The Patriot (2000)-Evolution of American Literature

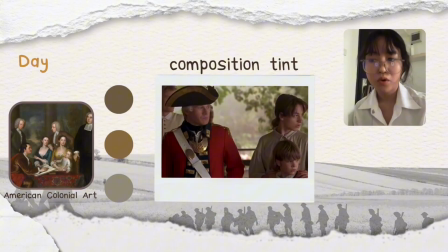8:09 During daylight, the film employs the composition tint, soft garish, brown tones to exhibit a mild historical aesthetic reinforce the sense of being in the 18th century, similar to the colonial American art, which ties into the film setting.
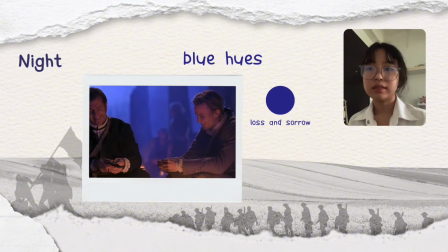8:28 As you can see on the slide, the scenes in the night are dominated by blue hues instead of their pale black. This stylistic choice adds a cold and somber atmosphere. The blue tone visually emphasizes feelings of loss and sorrow.
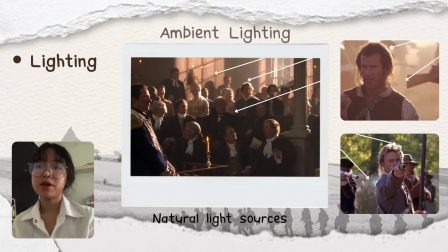8:50 Moving on to lighting, the film heavily relies on the ambient lighting, the using natural light such as the morning sunlight. This approach enhances realism and mirrors the aesthetic styles of American colonial paintings,
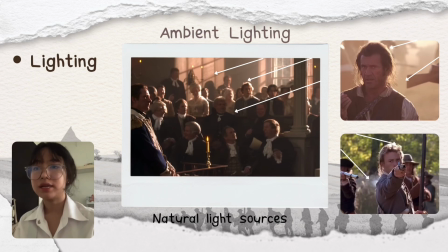9:07 adding the authenticity to the historical.
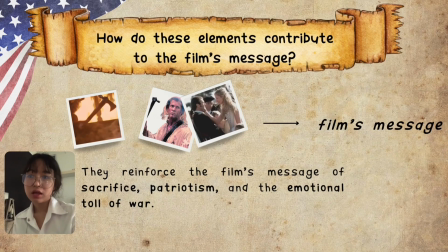9:11 Now, let's discuss how these elements contribute to the film overall message. I have seen that Patriots use both literary and thematic techniques to enhance the themes of their
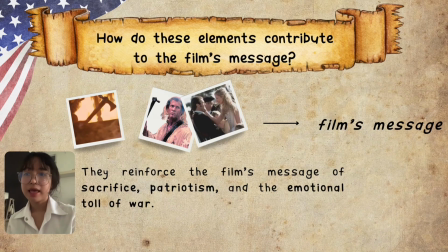9:27 certified patriotism and the emotional toll of wars. For example, the instance of a battle scenes features the American flag as a symbol to the inspired patriotic feeling.
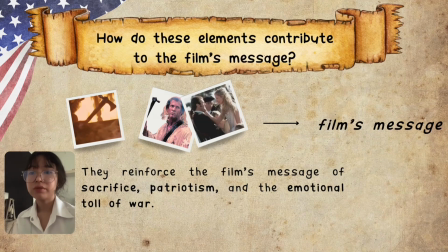9:42 Additionally, John Williams' powerful score reinforced the emotional weight of key moments, whether through the heroic themes or the melancholic melodies.
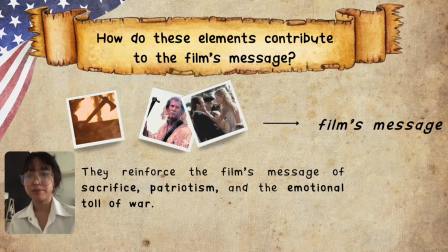9:54 Together, these elements remind us of the war is not just about the victory and glory, it's also about the personal uh, sacrifice, national identity, and the deep emotional scars left behind.
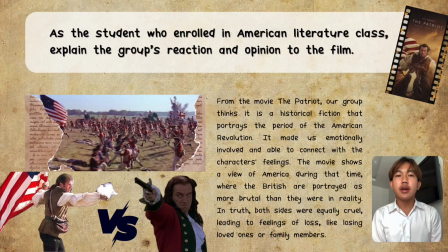10:11 From the movie The Patriot, our group thinks it is a historical fiction that portrays the period of American Revolution. It made us emotionally involved and able to connect with the characters' feelings.
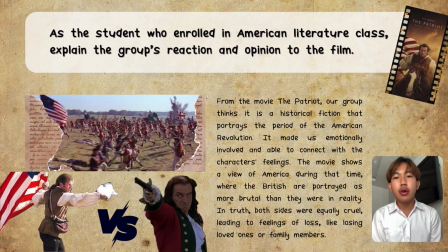10:25 The movie showed a view of America during that time where the British are portrayed as more brutal than they were in reality. In the truth, both sides were equal cruel, relating to feeling of loss like losing loved ones or family member.
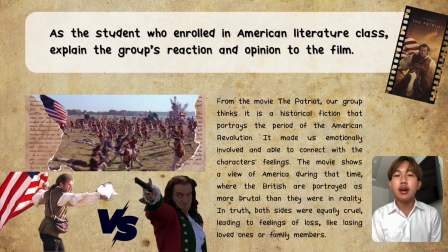10:43 The film also clearly divides the character into sides, the good and the bad. The good side is represented by Benjamin Martin, while the bad side is represented by William Towington.
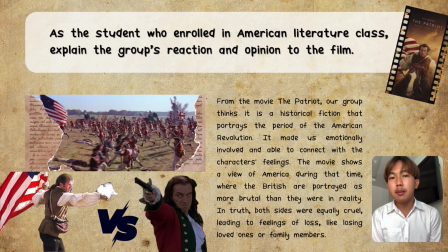11:00 In one scene, Towington showed no sympathy for injured soldiers and ordered them to be killed. This presentation highlights the importance of independence and making decisions for oneself.
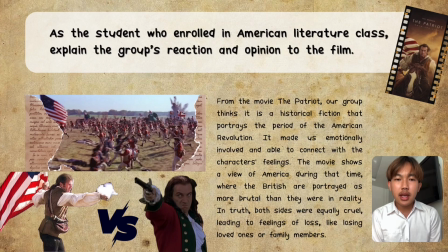11:14 Therefore, this movie is a good representation of the importance of freedom and human rights.
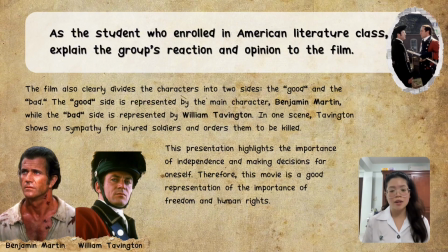11:21 The film also clearly divides the characters into two sides, the good and the bad. The good side is represented by the main character Benjamin Martin, while the bad side is represented by William Towington.
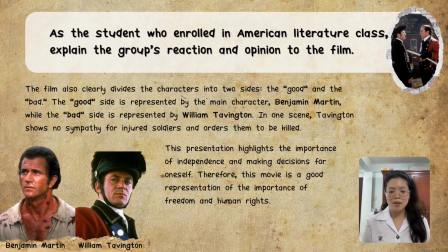11:36 In one scene, Towington shows no sympathy for injured soldiers and orders them to be killed. This presentation highlights the importance of independence and making decisions for oneself.
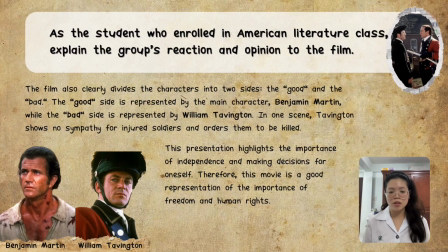11:53 Therefore, this movie is a good representation of the importance of freedom and human rights.
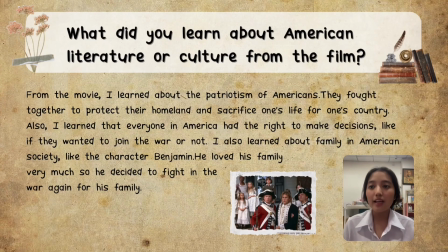12:00 So from the movie, I learned about the patriotism of Americans. They fought together to protect their homeland and sacrifice one life for one's country. Also, I learned that everyone in America had the right to make decisions like if they want to join the war or not.